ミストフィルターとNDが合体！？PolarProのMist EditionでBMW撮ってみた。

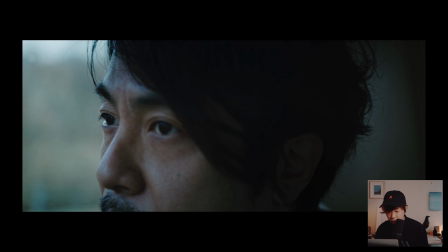243s
このパッと見で確実にここが効いてるっていうのはわからないんですけれどもでも実はこのコントラスト感とかにすごく影響してるんですよねなので何なんだろうなすごい平たく言うとシネマチックに見えるというか
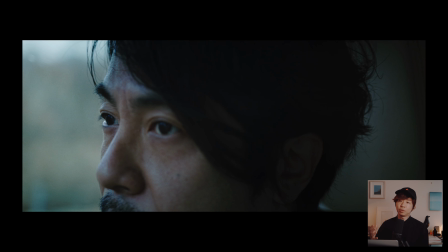262s
コントラストが下がって少し表現が難しいんですけどぬめっとした画像になるんですよねパキッとした画像っていうよりはちょっとぬめっとした質感になるというか
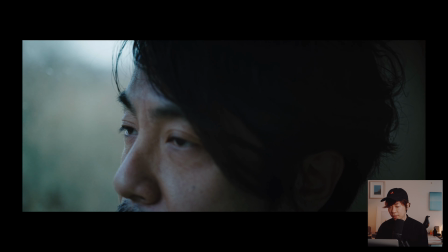276s
それがこのミストフィルターが入った時の特徴になりますね次のカットみたいなここも効いてますねこのヘッドライトの
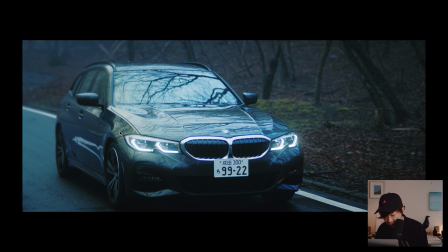284s
周りがふわーって微妙になってるんですよねなのでこの辺がこの辺特にだからこの車のヘッドライトとかでミストフィルターの効きっていうのは分かることが多いですね
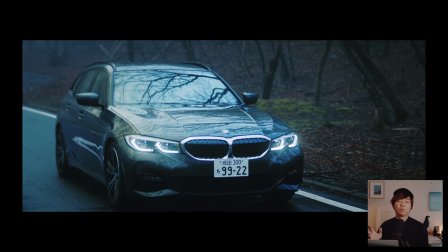300s
ただ完全に夜になってしまうとNDいらないじゃんっていう話になるんですよねなので夕方とかでちょっとNDでシャッタースピードは50分の1にしてあげなきゃいけないけれどもミストの機器が欲しいっていう時に使えるフィルターになりますね
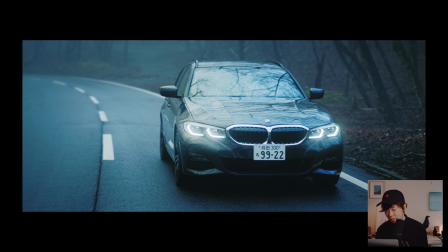319s
あー効いてますねやっぱこの質感もともとこれ霧があるんで光が拡散してるんだと思うんですけれどもプラスこの質感はミストで出てる感じがすごいしますね
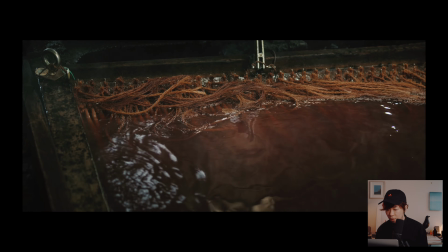336s
この辺はドローンカットであーこれも効いてるね
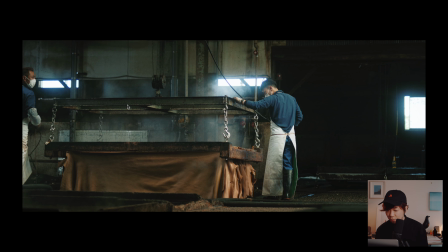340s
これも効いてますねこれもさっきの最初の方のカットと同じようなシチュエーションで窓からの明かり特にこれ右側の窓は分かりやすいかな周りにこうふわっとミストが効いてるのが分かるでしょうか
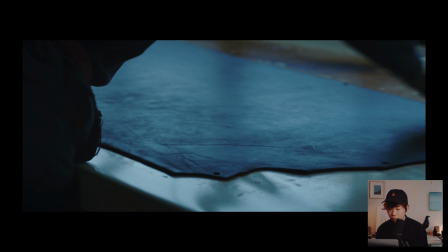357s
うんうんうんうん
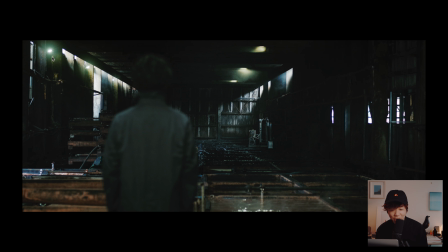362s
あーこれも効いてそうあー聞いてますねこの左上の光の周りとか結構その些細なことじゃんって思う方いらっしゃるかもしれないんですけれども微妙なところでも聞いてることを全体として雰囲気を人は感じてるので
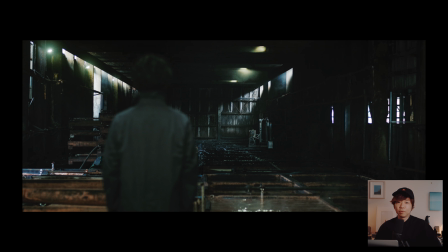380s
一見この場面あんまりこのミストフィルター効果ないかなみたいなところでもですね聞かせてあげると最終的な雰囲気に大きく影響するんじゃないかなというふうに思います
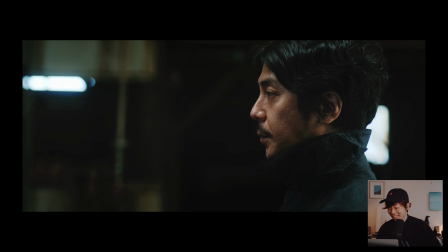395s
結構効いてるカット選んで撮ってるんじゃないかみたいな光の入り方してますねこれ左効いてますねかなりこのカットいいカットだな撮ったのはうちのねシネマトグラファーの阿部くんで
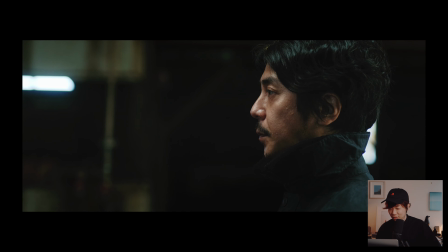409s
ディレクターがうちのディレクターのシュマくんになりますねいやいいカットだなすごいはいはいはいはい
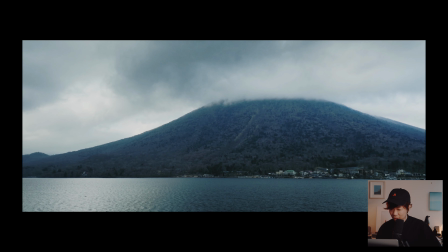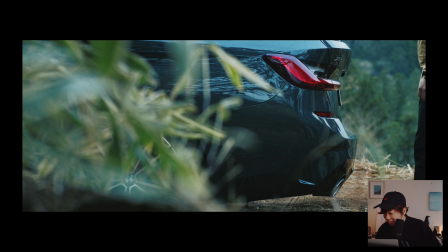423s
うわー聞いてるかわかんないけど聞いてるんだろうなーっていうカットきましたねこの直接の強いハイライトはないんでここが聞いてるっていうのは言いづらいんですけれども
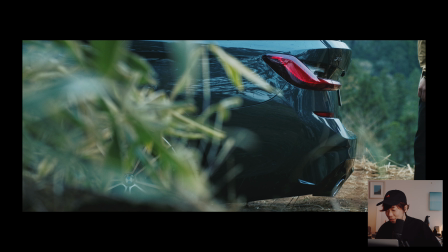436s
このコントラスト感というか少しこうぬめっとしたぬめっとしたばっか言ってるなぬめっとしたってあんま良くない表現ですかねなんだろうなこのコントラスト感うちが使っているレンズが基本的にシグマのアートラインのレンズを使っています
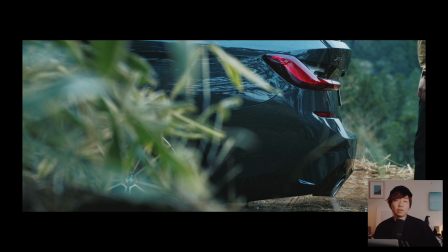451s
なのでそのままだと割とスチール的というかパキッとしたクリアな感じの写りなんですよねそれがミストフィルターで和らげられていい感じになっているっていうのはあるかなというふうに思いますね
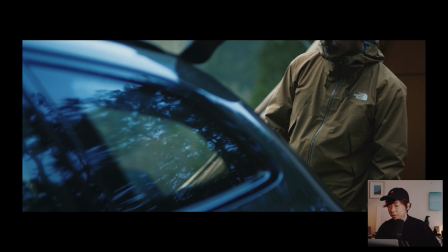464s
個人的にはめちゃくちゃハイライトが入る場面で
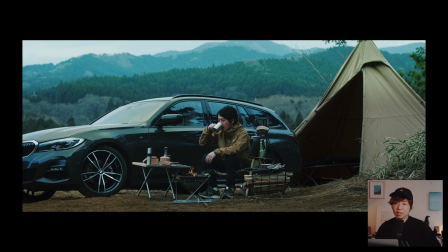467s
ミスト使ってるねみたいな場面っていうよりもこういう感じでささやかに使ってあげるっていうのが結構おすすめになりますなのでパッと見でこう使ってるねみたいになるっていうよりは